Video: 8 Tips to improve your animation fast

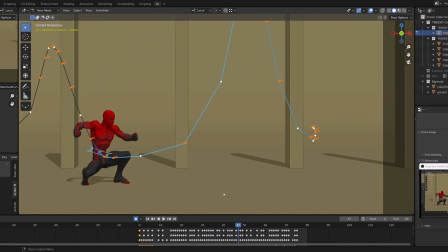You can do that by adjusting your character position into space, and you should track every point of your character,
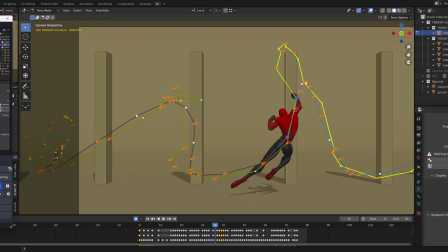the elbows, the knees, the feet, the wrists, and you want to look for any jittering shape onto your motion path.
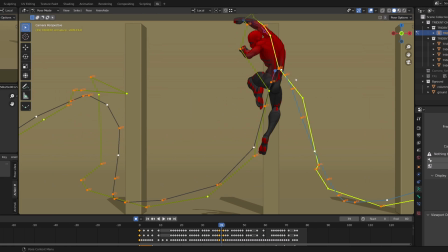And then you can fix it by hand, you don't necessarily need to go into the graph editor to do so.
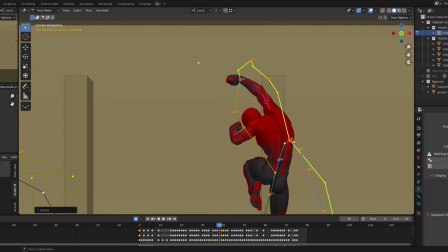When it comes to arm rotation with the connection to the shoulders,
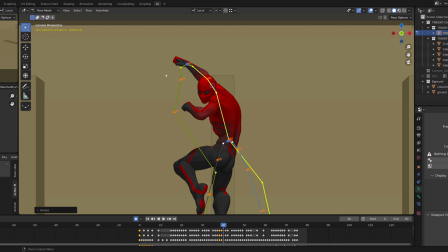there is a lot involved into it. yes you can use the graph editor to fix those poses but you can also
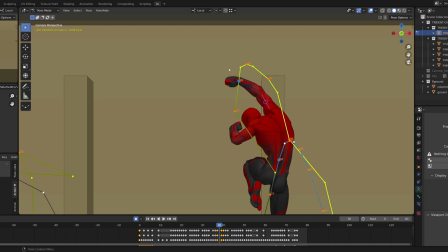do it by hand directly on screen that's not a problem problem in your animation is when you have bad poses
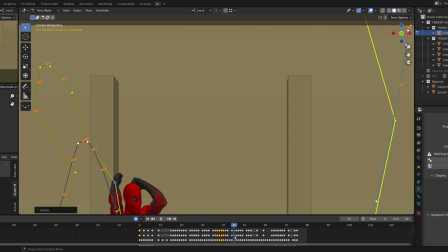bad arcs and bad spacing and the motion path is your best friend for
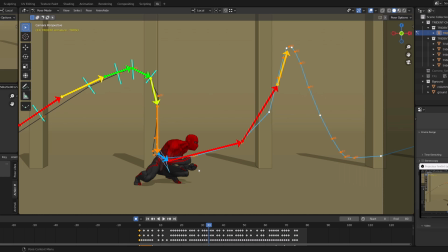spacing and arcs the wider the space between two points on the motion path the faster the tracked feature is moving and this brings us to the last
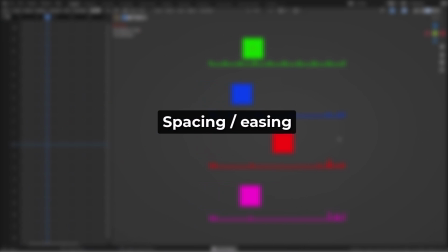tip understand spacing there are a lot of different words or expression or a lot of vocabulary related to acceleration or spacing you don't need to know all the words you need to understand the result visually but
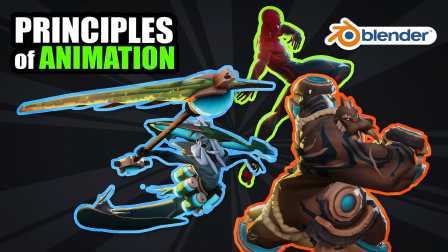if you're interested you may want to have a look to this video i released a few months
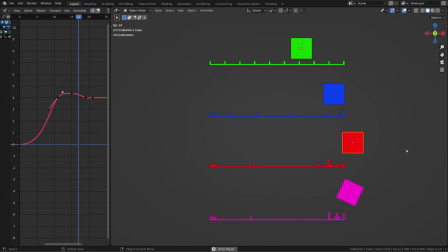ago so back to our interpolations so on the first line i have a linear interpolation so the spacing is even between each frames and it looks very robotic on the second cube we can see it accelerating
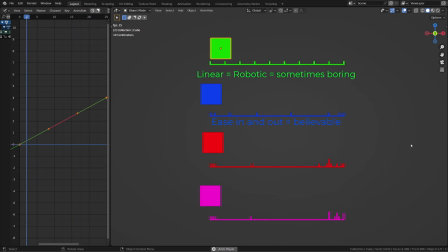or easing in at the beginning and then slowing down or easing out at the end and this is the kind of motion you should look for for most of your character features now if you want to bring more impact you can use a faster motion and a slight overshoot
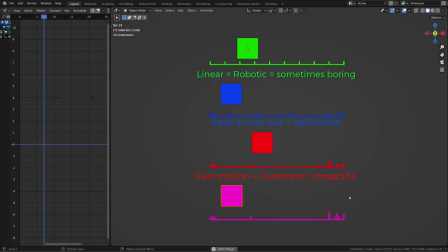where the character features or the cube go beyond the final position and then settle back. That's great for a punch for example. Now if you're working on an impact or a contact then just don't slow down before
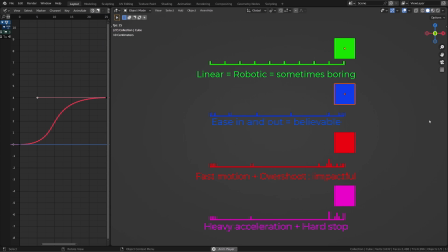you hit the wall and then you can add a little bounce or whatever and this will show on the motion path.
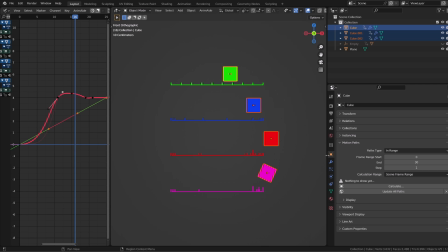Whether it's for an object or a bone you can calculate the motion path, give it the color you want for better readability and read the spacing. Good posing, good spacing and good arcs are the very fundamentals to get better animations.
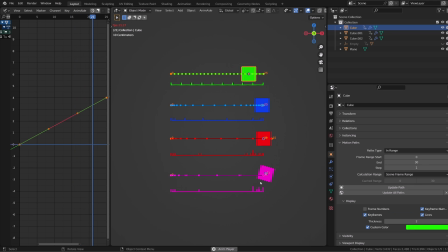It won't replace a good story, but as an animator, those are the first fundamentals you need to have. This is the end of this video, I hope you enjoyed it and I'll see you in the next one.